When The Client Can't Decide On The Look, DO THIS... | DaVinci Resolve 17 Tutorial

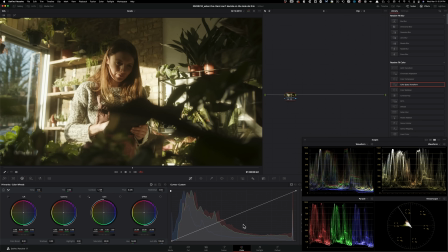4:08 And at this point, what I want to do is pull some of the saturation out of my highlights. Okay, so the easiest way to do that is go under your HDR palette, and then this section right here under light, I'm going to go in saturation and pull it back, and just keep pulling it back,
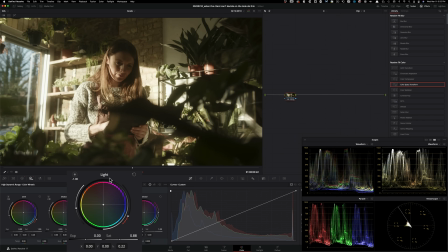4:25 and then see if I go too far, then bring it back and leave it somewhere around here. So this cleans up our image quite a bit, and that's going to come in handy, especially when we start injecting tons of warmth into our image.
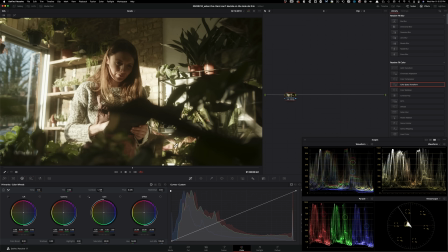4:37 Okay. And that step is now. So what needs to happen here to create a look DNA is I'm going to be using my offsets. They're also called printer lights. If you go under your color, you can activate the printer light hotkeys, and then you can hit these buttons to add or subtract certain colors.
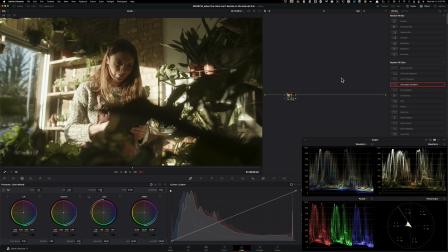4:55 And that's exactly what we're going to be doing here. I'm going to be commentating over what's happening so you know what I'm changing. Okay. So first thing that we want to do is let's just start with adding some red into our image. So something like that is good enough for a starter.
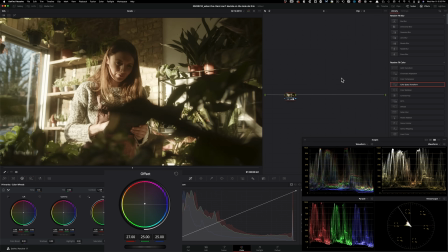5:12 And now what I want to do is I want to pump in some yellow because I'm going after that gold color. All right. Like that's what I'm after. I'm going to pull some of the green out of my image. I'm going to go too far and then pull it back. And now I'm just going to add a little bit more cyan.
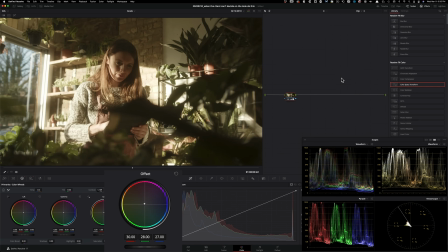5:29 And even if I park it, say somewhere around here is pushed enough, like if I go before and after, and yet it's still very natural. But let's just exaggerate it a little bit, okay? That's the whole point of like creating a fun look.
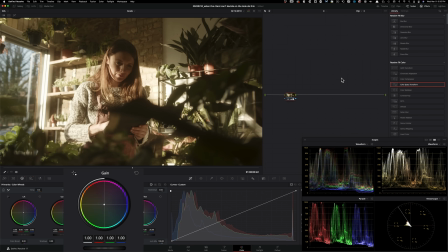5:47 So I'm gonna go under my gain now. I'm gonna work on a granular level. I'm gonna go under my gain. I'm gonna start adding more warmth. And then I'm going to add a little bit more red into my highlights, right? Like, so obviously go too far and then kind of pull it back. So even something like this.
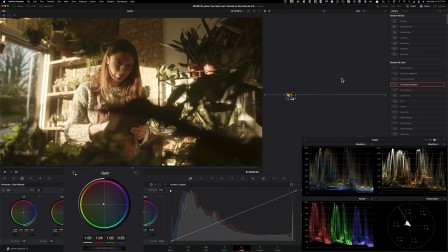6:06 And now if I do before and after, see like how we started to create this really inviting warm look. So to break the monotony of the same color, you know, in the entire image, I'm focusing on the dark areas right here. And I'm going to add a little bit cool tones into my shadows by using my lift.
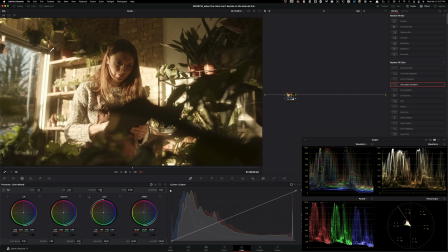6:25 So just keep your eye right here in this area. Okay, I'm going to go in here and I'm just going to add a little bit of cyan to counter all that warmth that we're adding. So go too far and obviously then pull it back. And basically this is just a suggestion.
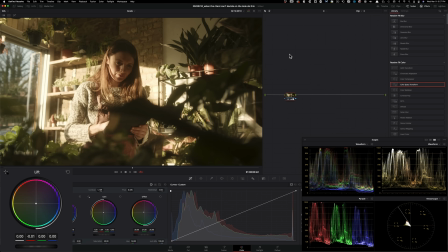6:44 You know what I mean? Like this is not like, we're not creating a dual tone image. This is literally a suggestion. Just like pull it back a little bit, just a tiny bit, and that's about it. So now if I do before and after, you can see that we're creating a very interesting look.
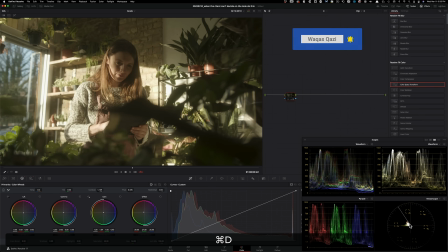6:59 Like if you look at our vector scope, we have successfully taken our image that had like all
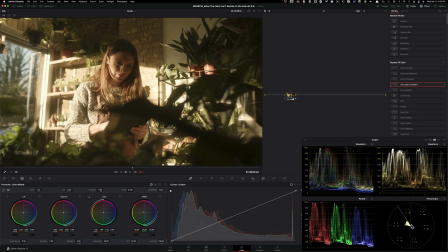7:06 sorts of colors and created a image that only has warm tones, like it's living in this top left quadrant. Okay, so I am very happy with this.
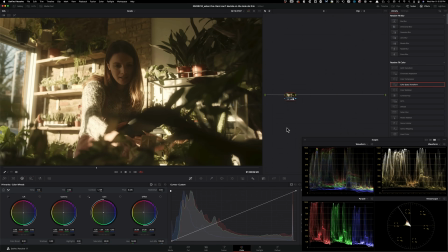7:16 Like if we go around and look at our entire image, I'm very satisfied to where everything is. Yes, it's a stylized look. I like it. What else can we do? Can I go back into my offsets and subtract a little bit more green and maybe go in this direction a little bit?
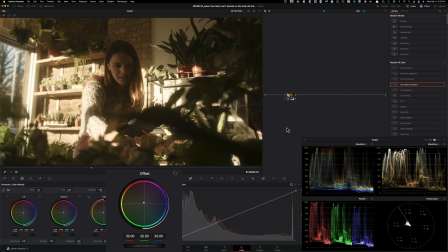7:33 I don't think it's a bad idea. I feel like the skin tones start to look better.
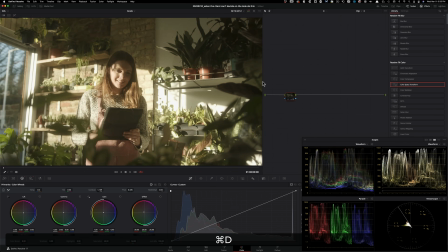7:38 So I personally think that this might even be a better choice.
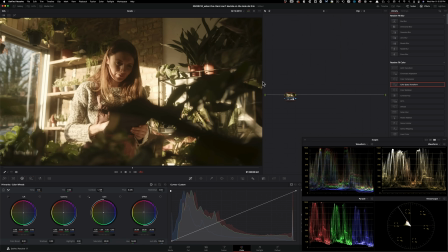7:42 So now if we go back to our hero frame, which was 322, and park it right here, I get it, right? It's extreme, but that's exactly what I wanted. And if we look at our image right here, overall image, it's really nice and warm.
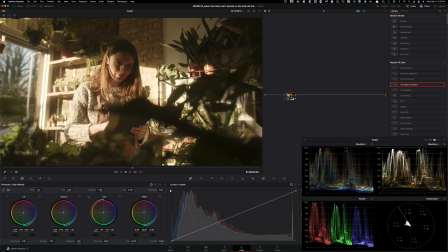7:58 I mean, we can keep pushing our highlights if we want, but I feel like genuinely we created something really nice. We can go to our lift now and then again, kind of cool off our shadows, not too much, and see if that creates a bit more interest.